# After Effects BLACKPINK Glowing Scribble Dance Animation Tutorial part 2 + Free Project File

What's up everybody it's your boy Nate and welcome to part two of the glowing hand-drawn animation tutorial Now if you have not seen that video I recommend you check that one out first and then come back here because we're gonna be picking up right where we left off now Last time I talked about motion trails smoke decays and this time we're gonna get more into things like Compositing and how to really make it pop. Alright, so stick around and I also want to give a special thanks to all the new subscribers it's an honor having you in the black mixture fam i hope you enjoy all the new content it's made with love for you guys also special thanks to the fam on reddit who just blew me away again with the comments you guys are ridiculous you guys freaking gifted me platinums and golds and silvers and honestly i had to google that stuff because i'd never gotten that before so huge honor and special thanks to this one who sent this awesome comment of course You know I'm excited. I'm pretty sure you are too. All right, let's go
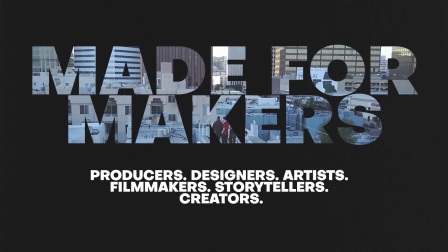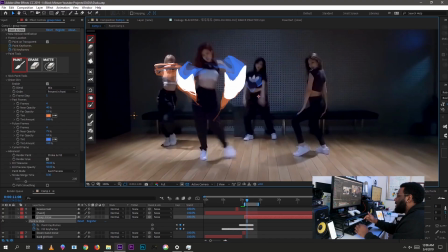65s
Okay, so right now we're picking up right where we left off in After Effects and already this is looking like a pretty cool animation But we're not done because we have some more black mixture techniques I want to show you the next technique that I wanted to talk to you guys about is
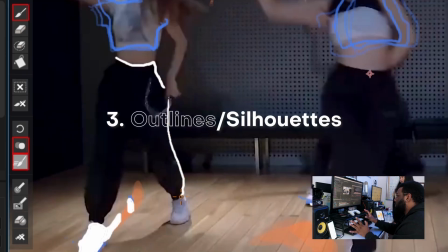81s
called outlines or silhouettes and all I'm actually doing is drawing over certain parts of their body.
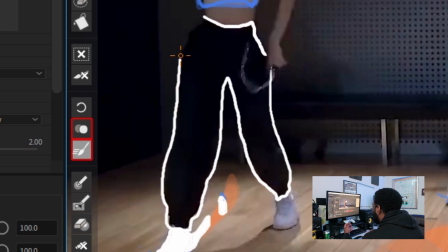89s
Now this can come across as feeling like an energy wave is going through them or they're powered up or something that you may have seen from a character select screen.
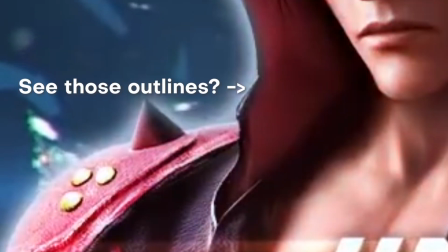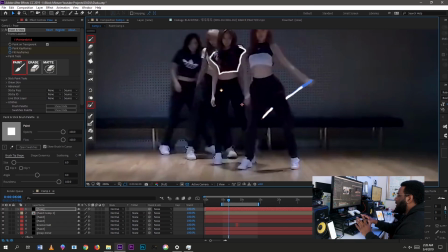102s
And it's really cool because just adding a few simple frames here and there makes such a huge difference and one of the ways that I even
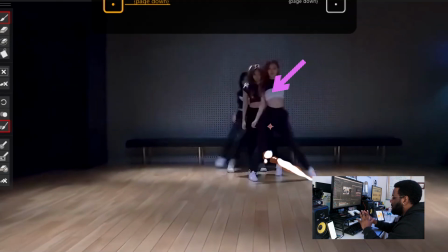110s
enhance that effect is I have the outline travel from one member of the group down to the next ones just for a few frames Maybe two or
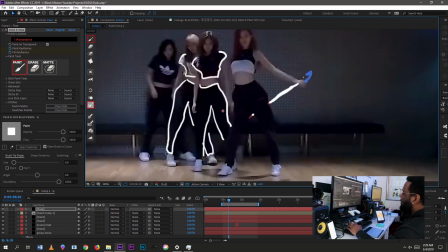118s
three and this really elevates the effect to a whole nother level So I want to show you guys right now what I'm talking about bam.
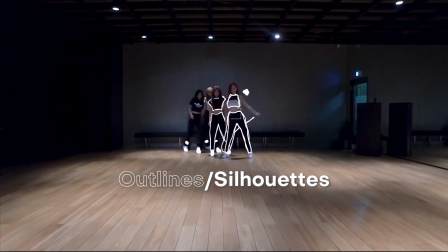125s
Yeah, you see those beautiful outlines
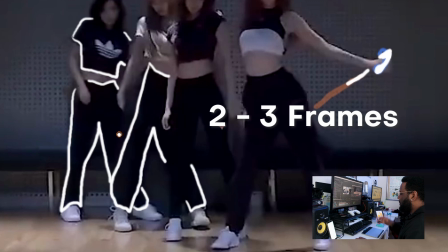130s
Yeah, so all I'm doing is drawing these outlines for two to three frames and I'm having it overlap a little bit
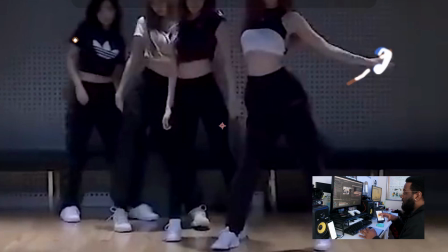136s
here And there I really want to accentuate this first step and make it feel as if they're like power rangers just assembling together.
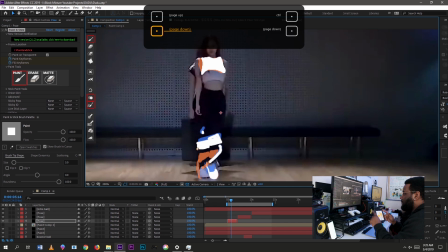143s
So that's what you're seeing right now.
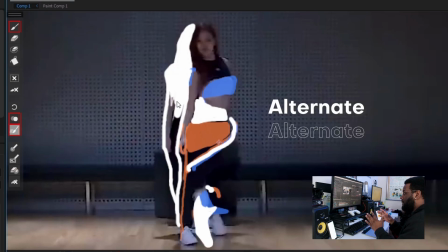145s
One of the cool techniques that I'm also doing is alternating between the outline and silhouette just for one or two frames again,
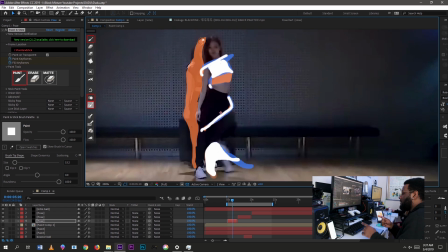152s
and this just takes it to a whole nother level when it gets played out in real time.
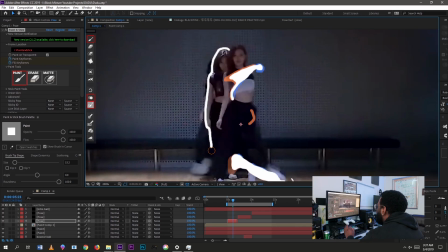159s
So now I'm gonna fast forward through a bit, and I'm gonna speed through this part because I think you guys can do outlines very easily.
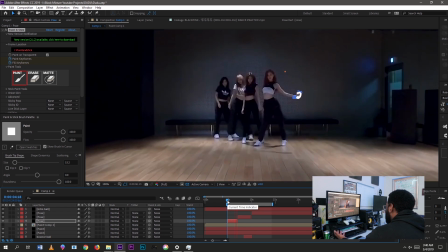167s
If you know how to trace, I think you can do this. If not, I still think you can because outlines is something that
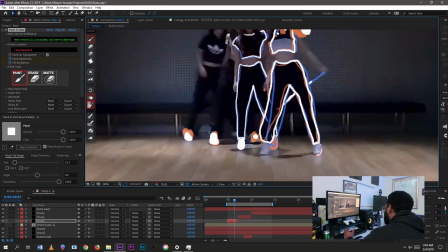176s
Yeah, it doesn't have to be perfect actually Sometimes the little squiggles is add personality guys keep it in no need for perfection here
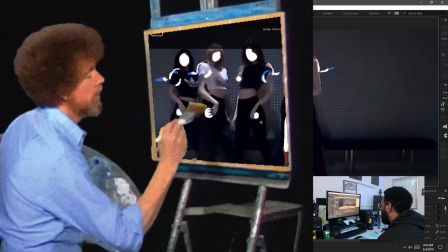184s
This is the Bob Ross of animation right now. Let's go. Okay now that the base animation is done Let's get into some compositing to the compositing techniques. I'll take this animation to the next level Here's another really cool black mixture technique.
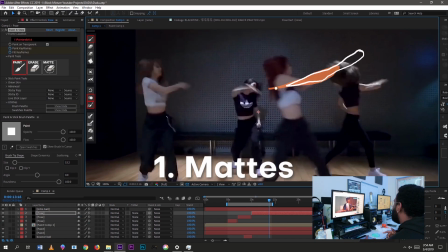198s
Since this is a dance video I wanted the shoes to have energy in them kind of like my light up sketches when I was a kid
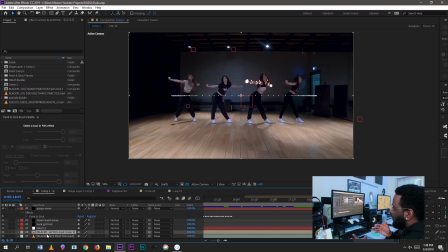205s
I also didn't want them to take a huge amount of time or overpower the scene So to get them to glow and flicker to different colors I
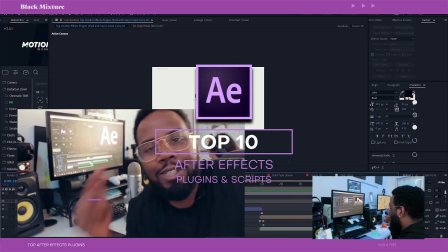213s
used composite brush another plugin mentioned in the top 10 after effects plugins video Seriously guys check it out and subscribe if you're not already And
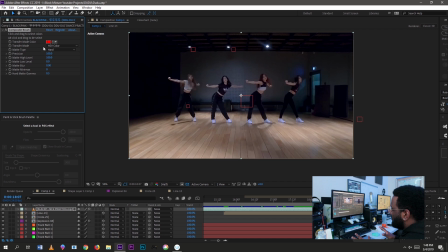220s
basically this plugin let me key out the shoes selectively just by brushing my mouse over it It took a lot of finagling with the selecting what to keep
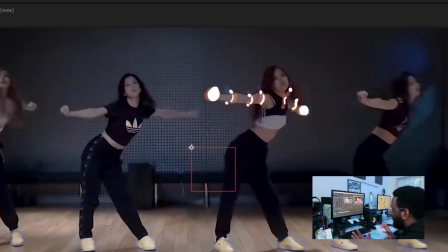228s
and what not to keep and it helped that the camera was steady throughout because afterwards I
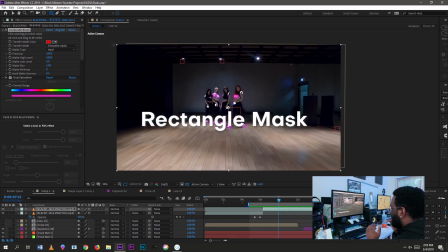234s
was able to create a simple rectangle mask and that effectively took out the entire top glow.
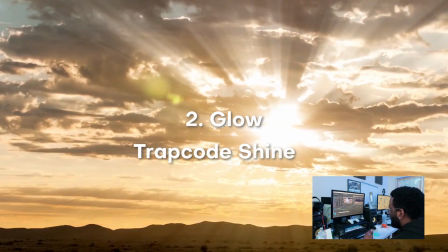239s
For the glow effect I tried to use Trapcode Star Glow and Trapcode Shine but ended up liking the default glow in After Effects.